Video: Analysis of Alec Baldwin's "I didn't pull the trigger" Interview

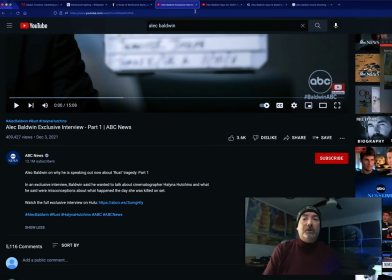0:12 Hey there everybody, PT Pop here, all four lobes of my brain securely bound behind my back. And today I'm going to analyze an interview that Alec Baldwin did on ABC with George Stephanopoulos on,
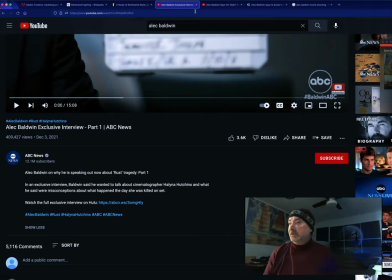0:26 I think the show is called Unscripted. Just like this is, Unscripted. This is what Unscripted is really like. and i'm going to discuss with you how they manipulate you the general public
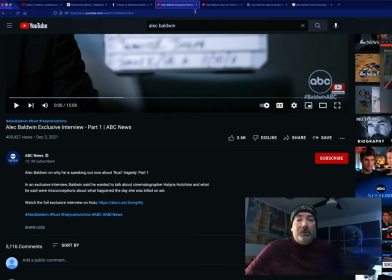0:47 with lighting with music with mood and with the people they choose to interview alec baldwin and how they present him and to go over how how the media does this to gain
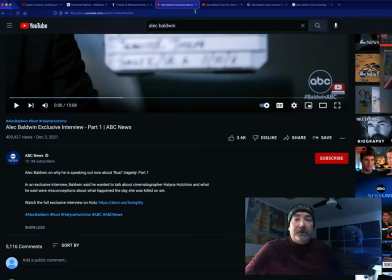1:02 sympathy to gain an advantage over you the general public because you don't know about lighting techniques and how they're manipulating your emotions with different type of sensory input
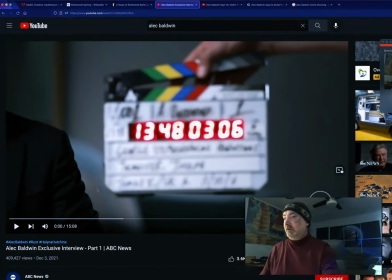1:13 so i'm going to start off with here now first let me talk about this is this
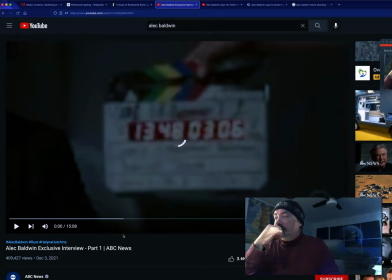1:22 is the opening sequence to his interview and if my computer would work
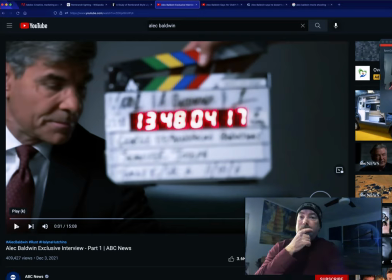1:39 so they're using the clapboard and i bring this up because they're trying to create a mood that it's unscripted so so you think you as the viewer are thinking right away it just must be all impromptu it must be impromptu and it's just kind of like two guys hanging out chatting having a
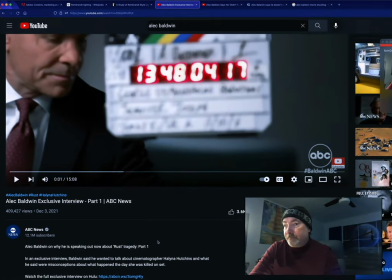1:59 good time talking about the shooting of this poor young lady in short the shooting of elena hutchins and
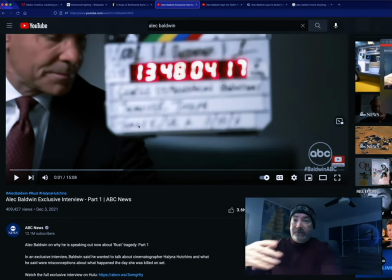2:08 so they show the clapboard because they want you to give this give you this feeling of it hey it's all unscripted it's all just kind of like you know we're just hanging out having a
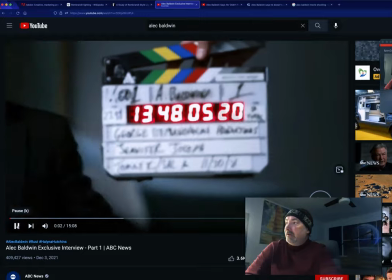2:15 chat here just two good friends and you immediately the first shot you get
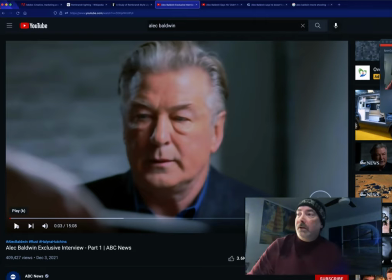2:24 of Alec is a shot of him looking haggard, tired. And they've got him lit like I've got bags. And I've got a light over here to my left.
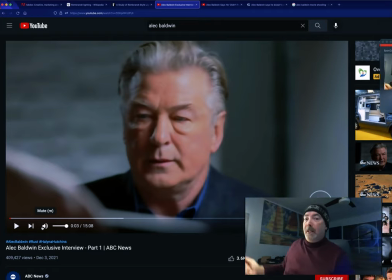2:38 I don't exactly have Rembrandt lighting here. But I'm just doing this because I just threw up a light. I'm not trying to make... I don't really want you to think I look haggard even though I'm getting older and I've got bags under my eyes.
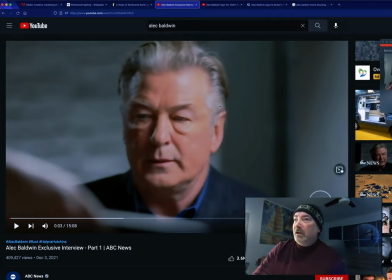2:51 But with Alec, They've got him lit. If you look up here, they've got him lit from about a 45 degree angle. The light's coming in from about here. And you can see it because there's a big white hot spot on his forehead.
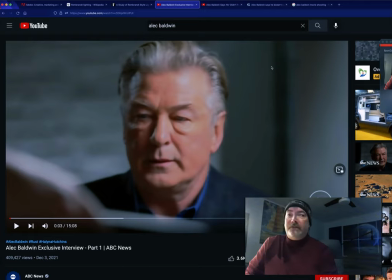3:08 So they've got him lit from above and to the left, to his left, our right, to emphasize the bags under his eyes. Okay, this makes him look tired. This makes him look weathered and beaten. This makes him appear to be sincerely distraught.
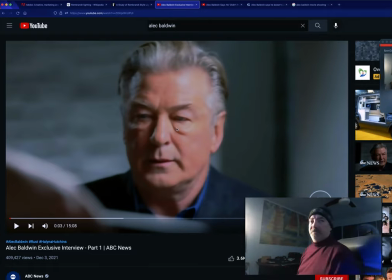3:29 I'm going to change some of my lighting here. See if I change my lighting and see how the mood changes? I change that lighting. Look at that. Now I can't see myself. This is pretty much what is called Rembrandt lighting.
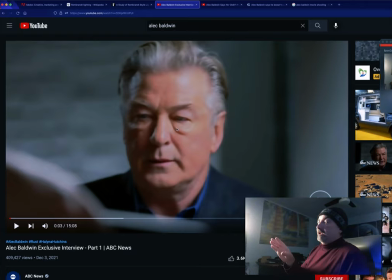3:44 I can't really see myself but it's pretty close so I can tell out of the corner of my eye here. But if I put the light back on. I turn this back down a little bit. I gotta turn it back down anyway.
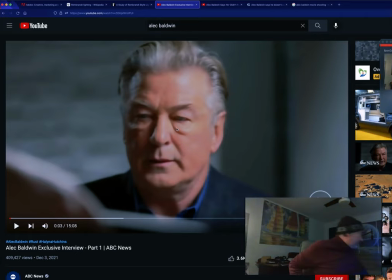4:01 You know, and if I open up the blinds over here, it's
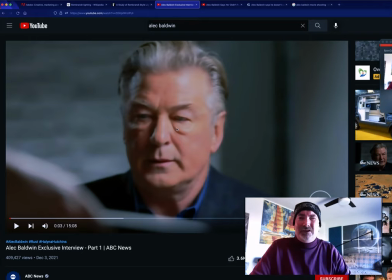4:09 now sunny. It's sunny. It's fun. Everything's nice and friendly. It's fun. But what they've done with Alec, let me close the blind back down.